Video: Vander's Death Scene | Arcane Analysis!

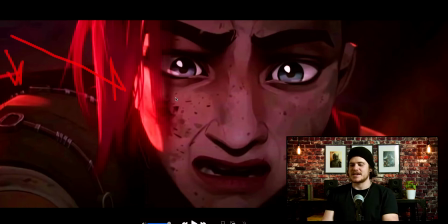500s
And it's really nice because you can see it clearly. It's the same color temperature as the fire, but then as you get to the other side of her face, on the shadow side, there's a nice color difference where you have cooler colors on this side, which is contrasting across the frame.
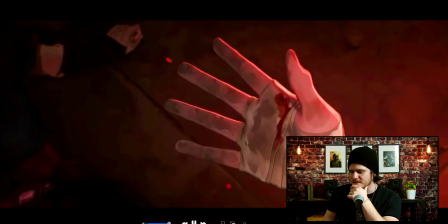522s
It's an authority shot.
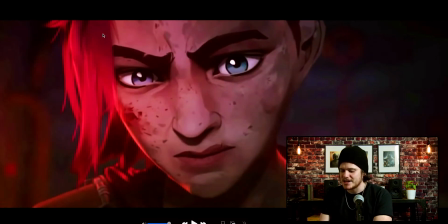528s
Oh man, and you still have that nice color difference from one side of the frame to the other side. So you got shadow side here, and you got that back key on on our left side.
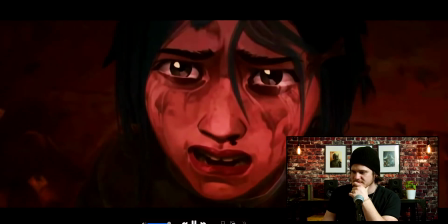543s Violet, please!
Man.
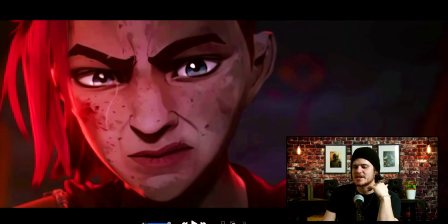549s
Both of them have extreme close-ups because they're both dealing with a lot of emotions right now. If they were giving wider shots of any kind, you wouldn't be as engaged in their emotional turmoil at this moment.
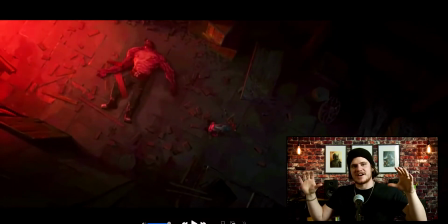568s
And we're back to that wide shot, as you can literally see the line. Vi crossed the line. You showed her cross the line, so it kind of switches. They're still on the same side of the 180-degree rule, but now their perspectives has shifted.
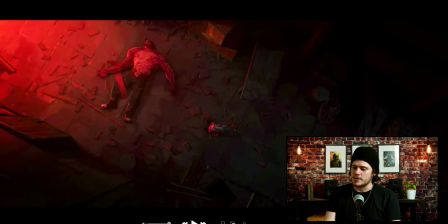584s
But you can literally see the line from Vander to Powder all the way down to Vi down here in the corner.
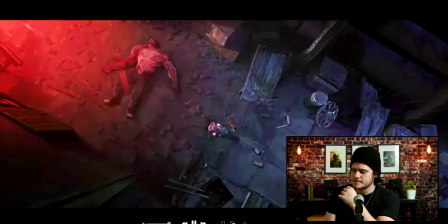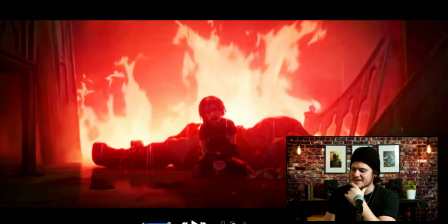598s
And I love that shot. That's so beautiful.
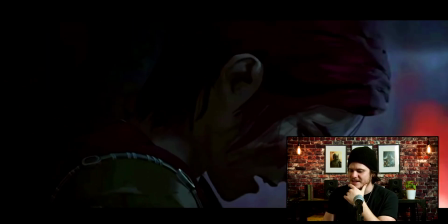602s
And this is cool too because you have this color difference that's happening on this side of the frame
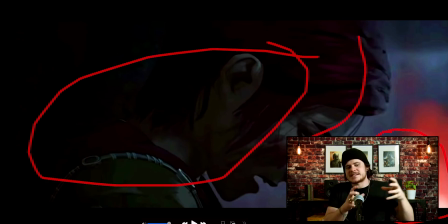612s
mixed with everything else that's on this side. This light's not only the main source of light for the scene, this fire, but it actually helps us understand where each character is in the scene and where this location is, how this location is laid out.
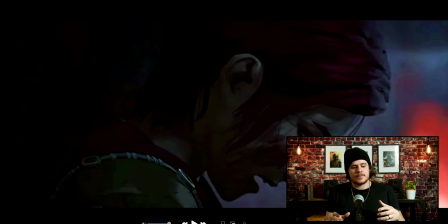629s
You know, if you didn't have that, then with all of these shot changes, with them, you know, moving from one side to the other, with her walking into a new location that the scene hasn't been in yet, then it kind of can become confusing. But because there's this color difference of this light blue or this dark blue and this blazing fire,
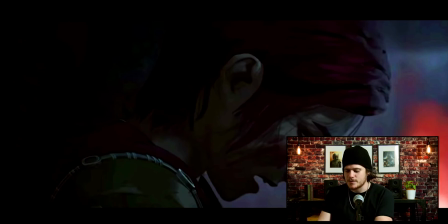649s
you know and have a sense of where everyone is in the scene.
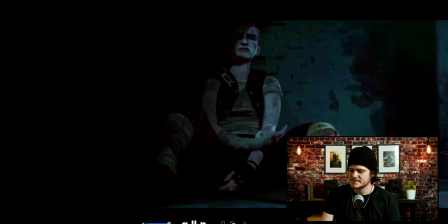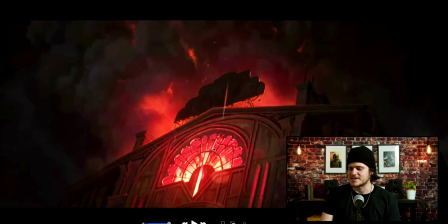658s
And this is beautiful too. This is just a very nice, you know, location shot or location animated shot of the building that blew up. It's very beautiful.
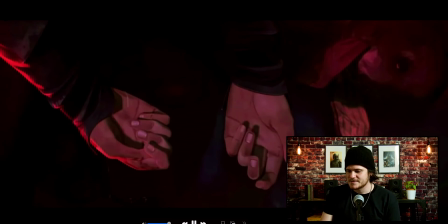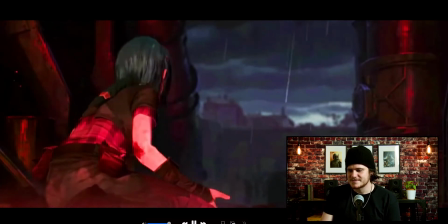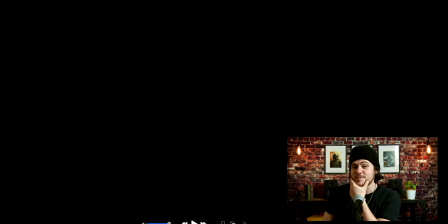679s
Wow. It's a really powerful scene. It really is. The thing that grabbed me the most is first the emotion, first the visual storytelling of the scene without having to say much, and all these close-ups and these intense moments of emotion just grab you. On top of that, you have this beautiful design for this color difference, exposure difference. They chose, you know, this orangish, purplish look for the flames mixed with this dark blue green tones that you see in the background, the city that's behind this like main source of light. It's just really beautiful storytelling. It's really beautifully composed. The shot choices, the editing together was crafted so well. And I hope you enjoyed that. I hope you enjoyed it as much as I did when you watched Arcane, and I hope that this was educational or fun to consume, to learn a little bit about the filmmaking eye side of things from analyzing this death scene of Vander from Arcane.